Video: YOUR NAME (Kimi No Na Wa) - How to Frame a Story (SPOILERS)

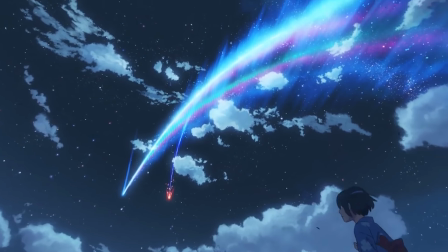Your Name surprised me. It is beautifully assembled with neat little touches.
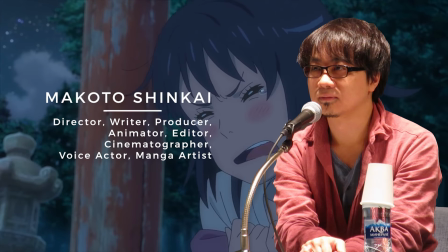Your Name came from the mind of Makoto Shinkai, whose previous work, 5 cm per second,
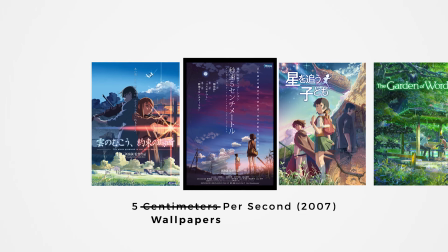or as one YouTuber cleverly nicknamed it, 5 wallpapers per second, was rife with symbolism and metaphors in their shots.
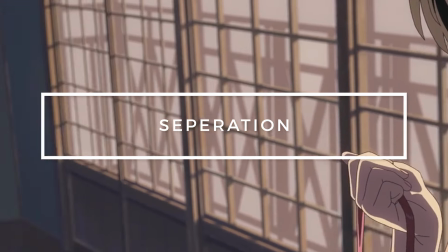Your Name is a film about separation. Shinkai implements a number of different techniques to bring out this idea.
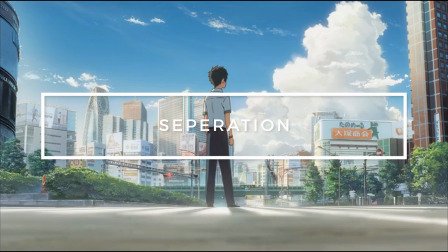2 specifically I want to highlight. You'll see what I mean in a minute.
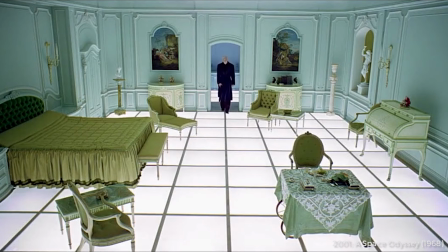When lines are in the film, they are used to provide order and balance in the frame. The cinematographer provides patterns that draw attention to the intended subject.
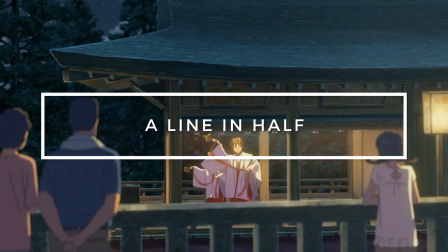Shinkai uses hard lines to represent the theme of separation, a motif embedded in the narrative of the film.
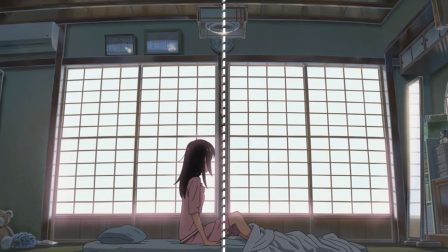Your Name contains scenes with a line down in the middle. Let's focus a bit more on this.
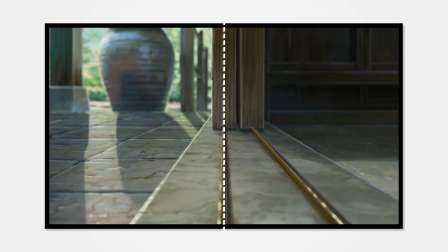Yeah, the transition Shinkai uses of doors sliding open and close.
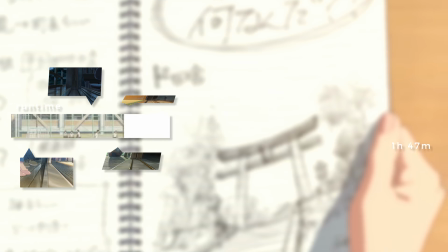They occur 8 times and only in the first and third acts.
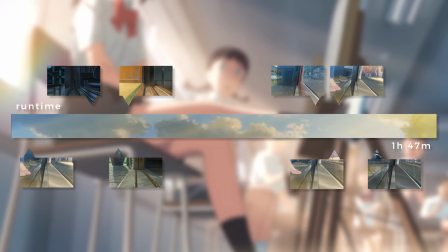These points in the film are when Mitsuha and Taki inhabit each other's life in some capacity, may it be in a body swap or a feeling.
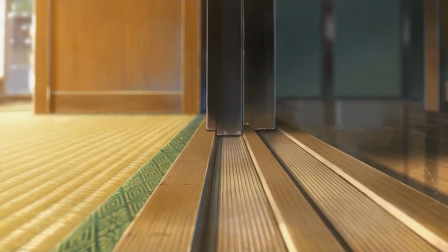Notice how the camera never holds long enough for the characters to cross, further cementing the message of separation.
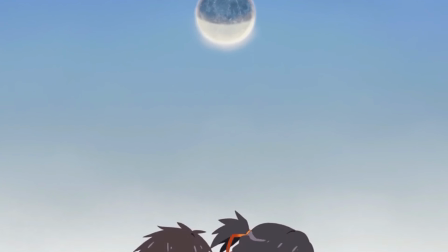Another symbol used in the film is the image of the moon.
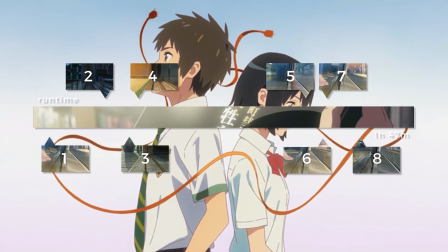Number 8 has some relevance here because Tsukimi, a Japanese festival of the full moon, takes place on the 8th month of the traditional Japanese calendar.
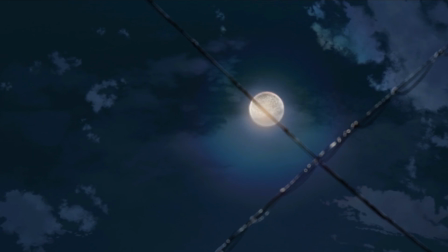Notice how the wire cuts through the moon to further elude disconnect between our characters.
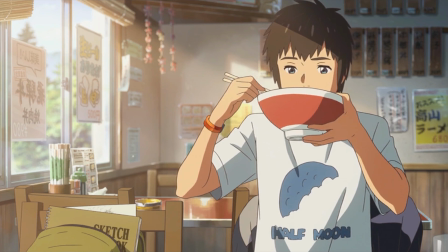The half-moon motif can be seen here on Taki's shirt in the ramen shop. It comes up again here, right before Taki embarks on his journey to the shrine.
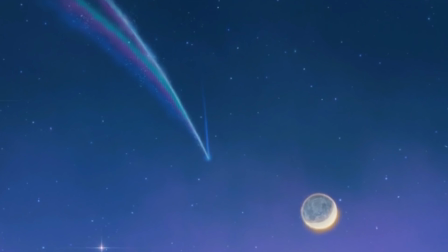It isn't until Mitsuha and Taki reunite during twilight that you can see the full moon. While we are here, let's look at how the flare is placed.
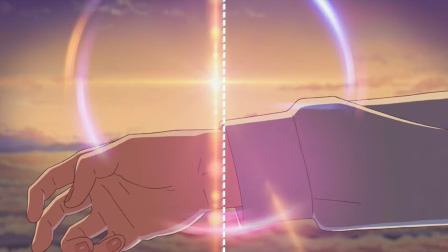Again, the visual theme of separation is prevalent.
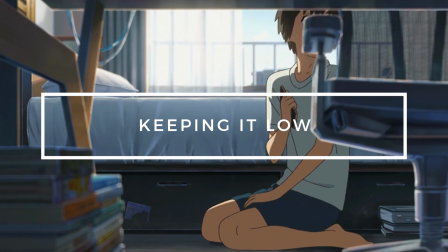But beyond the use of hard lines, let's look at how Shinkai uses a variety of low angles to show the contrast between Taki and Mitsuha.
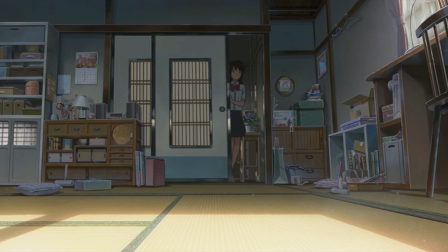This visual contrast separates the characters based on their environments. One of these low angles are wide shots, placed in the characters' rooms to highlight the normal mundane lifestyles.
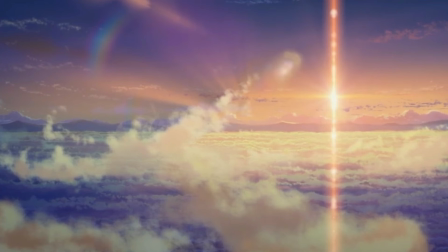The city versus the countryside to further emphasize separation. There are a lot of these shots.
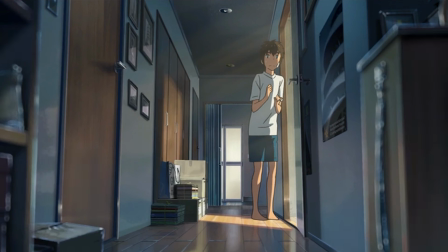You can find them inside and outside.
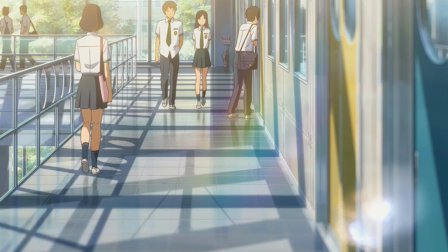Shinkai uses these low, on-the-ground shots to make the environment personal, lived in, and respected, all while providing context to the role the characters will play.
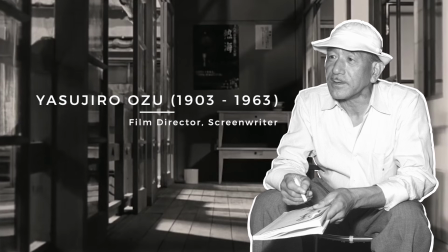The style mirrors a technique employed by another Japanese director, Yasujiro Ozu, famous for highlighting family and lifestyle.
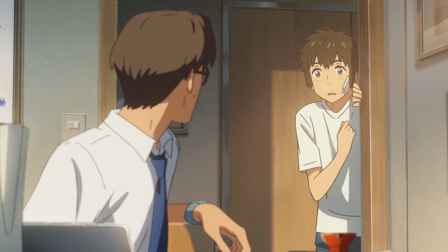Family and lifestyle. Sound familiar? These were also some big points in Your Name.
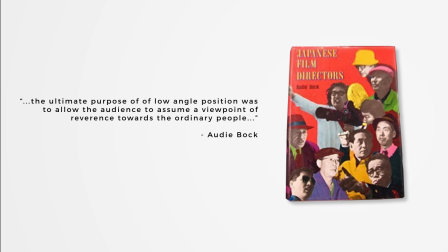A critic by the name of Ari Bach and the Japanese film directors explained the use of wide, low-angle shots best. Low camera position was to allow the audience to assume a viewpoint of reverence towards ordinary people in his films.
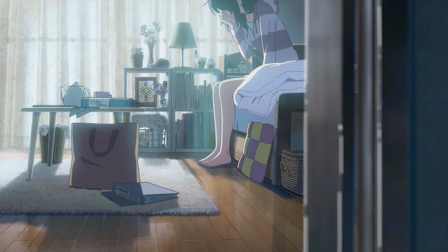The extra detail given to the environments when the scenes jump between Mitsuha and Taki's world further provides contrast.
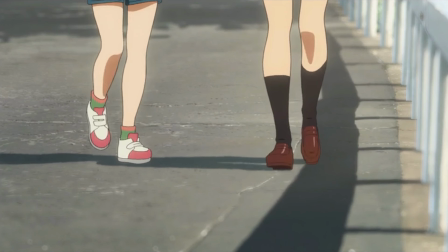Shinkai also stays low to close in on subjects' feet and tracks them at a steady pace.
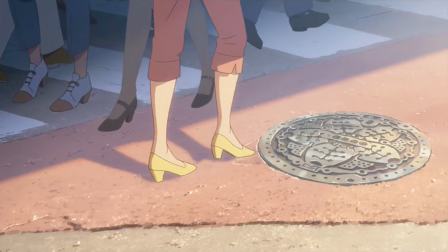Why pay attention to detail as mundane as walking? That's the point.
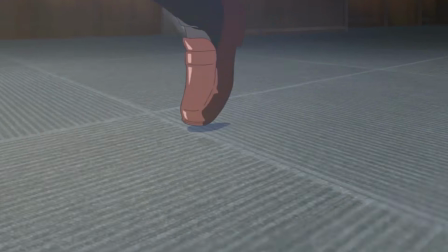They're designed for immersion and reflect a set of rules where you as a viewer can recognize.
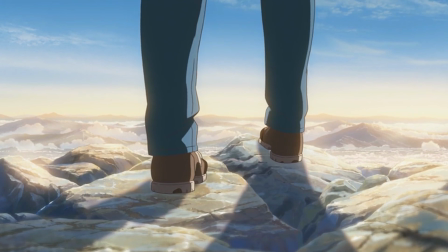You see, it's also nuanced from an emotional and character building standpoint.
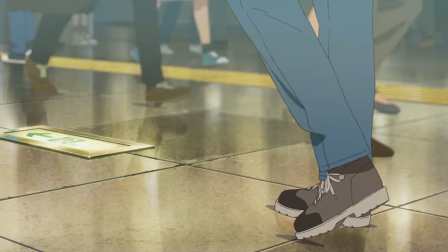You can tell a lot about the state of a character based on how they move and hold themselves in a given situation.
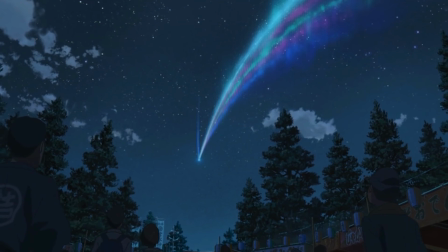The brilliance to Shinkai's attention to environment building is his ability to make the beautiful places feel lived in.
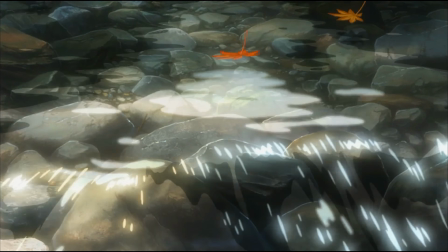He keeps the camera low to the ground, focusing on the normal that we take for granted. We can all relate to this, by the way.
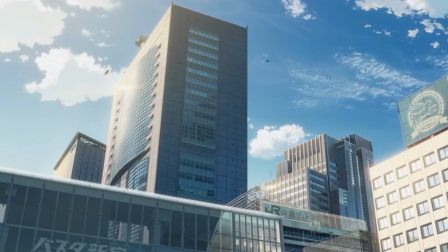We've all experienced wanting to go to beautiful places occupied by its inhabitants who find it conventional.
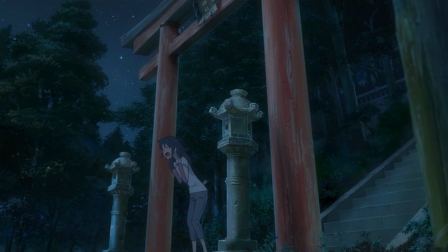Your Name has that similar idea.
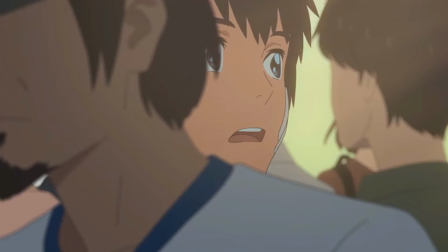Mitsuha and Taki take both their lives for granted, and it isn't until the body swap that they find their counterparts' lives interesting.
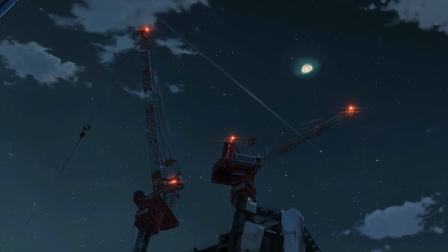The theme of separation is prevalent in Your Name.